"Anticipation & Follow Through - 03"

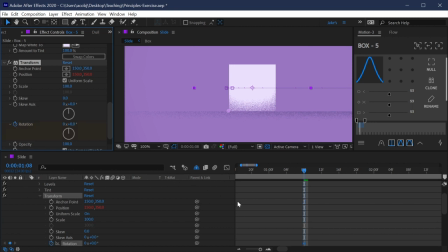12:24 So I'm going to set a keyframe on the rotation, press U so I'm just seeing the keyframes,
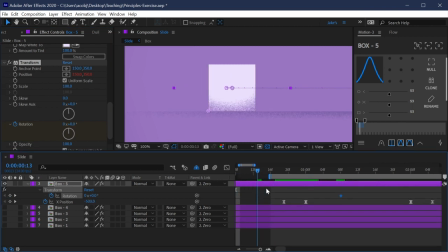12:30 and then we're going to align this with our anticipation keyframes and our follow through keyframes. So let's start with the anticipation. I want to move this keyframe back to here and then go forward, and on this anticipation, I'm going to rotate this back just a little bit.
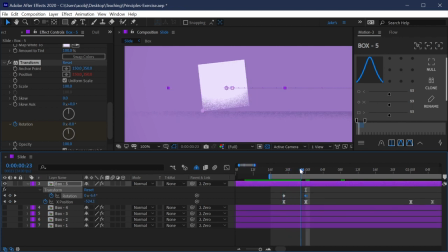12:45 It doesn't need to be all that much, but now it's going to slide back as well as tip back before moving forward. And I'm going to need to set another keyframe maybe right about here where it comes back down before it does that big slide. So let's set that rotation down to 0 and then easy ease all of these keyframes,
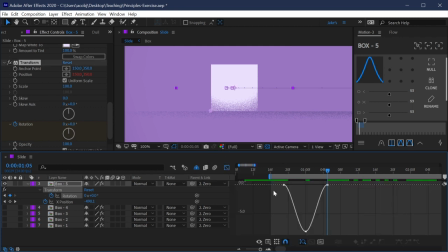13:05 F9 on the keyboard, go into the graph editor and just make that a little bit nicer of a curve. So we'll tighten this one out a little bit, and this one can actually come down pretty hard. It can stay up in the air longer and then kind of slap down there. So let's see what that looks like.
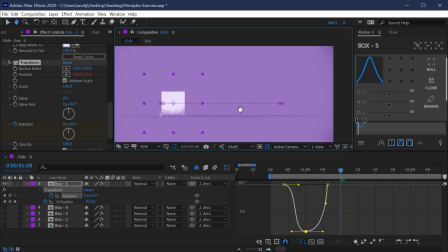13:21 Okay, not bad. Let me zoom out so we can see the whole animation, and we'll play that again. So this is working out okay, but because we're incorporating that other property, we can actually modify our animation a little bit.
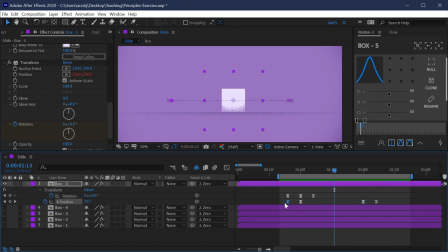13:36 I don't think that we need the X position, anticipation, or follow through anymore. So I'm just going to delete those 2 outer keyframes, and we're just going to use that rotation as our anticipation and follow through. So let's see what that looks like now. Okay, so it is a little off. Let's take a look at why.
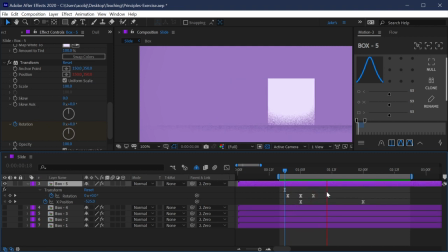13:54 Let's zoom in here and play this back. And the reason it's a little bit off is because it's really slowly easing out of this position value.
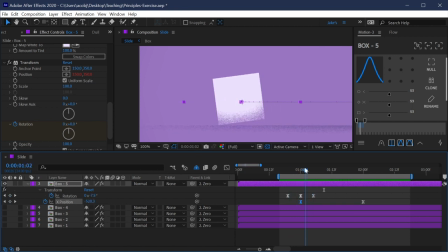14:02 And that's what we wanted before, but now we kind of want it to just take off as soon as it slaps back down, right? So let me move these rotation keyframes back so that it hits the ground right here on this keyframe. And that's when we want it to take off. And then I'll go into my position value, into the value graph,
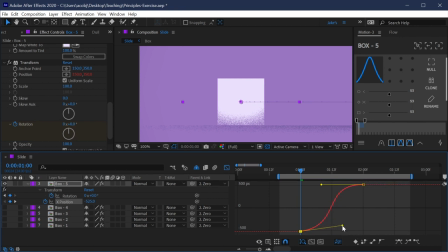14:22 and instead of easing out of this really slowly, I'm going to pick this up so it's not perfectly flat, and hopefully that will help it take off a little bit quicker. Okay, I'm going to do the same thing on this end. I'm going to pull that down, and we'll see if we can finesse this a little bit to make it just look a little bit more believable.
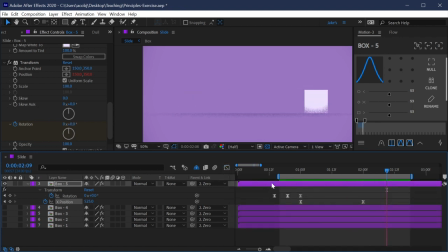14:45 Okay, so we're getting there, but now I think that this animation is just taking too long. So let's back this keyframe up a little bit. And now we're getting somewhere. So let's play that again. Okay, so we're getting there.
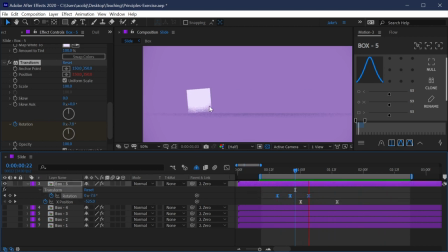15:00 I think I'm gonna stretch this out just a little bit more so that it starts to move before it gets all the way down to the ground. Okay, we're almost there. I'm gonna scoot these forward 1 frame and then maybe adjust my easing so it's a little bit more eased out of there.
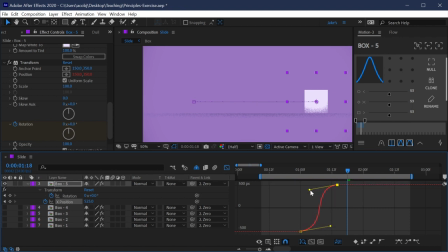15:20 And we'll bring this up to be a little more symmetrical. And that's a little too extreme. There we go. There we go, that's looking a lot better. So it really takes off as it slaps down. And maybe that easing is a little bit too strong right here on my rotation, so I'll just back that up a little bit.
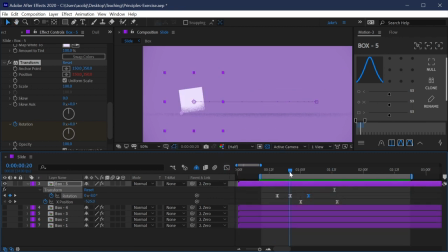15:39 There we go. So now we've got a little bit of that anticipation, and maybe it could even rotate back just a couple more degrees. So maybe around 14 degrees backwards. And maybe I'll just slow that anticipation a little bit by backing up that first keyframe.
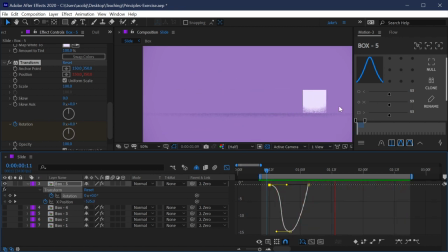15:55 There we go. So now we've got that visual cue of the rotation indicating that some motion is about to happen. It's kind of revving up, getting ready to move across the screen. Great. So how do we apply that same principle to our follow through? Well, we're basically gonna mirror that movement on the opposite end as it starts to slow down.
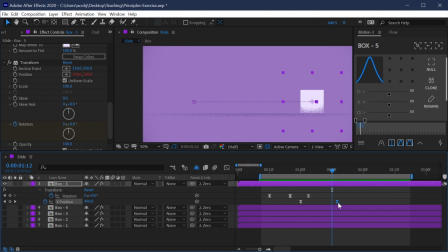16:14 So maybe just a couple frames before this keyframe, we'll set another rotation value. But the problem is it's still going to rotate off of that back left corner. So we need to move that anchor point over here. But if I do that, if I just click and drag, then this rotation animation is broken.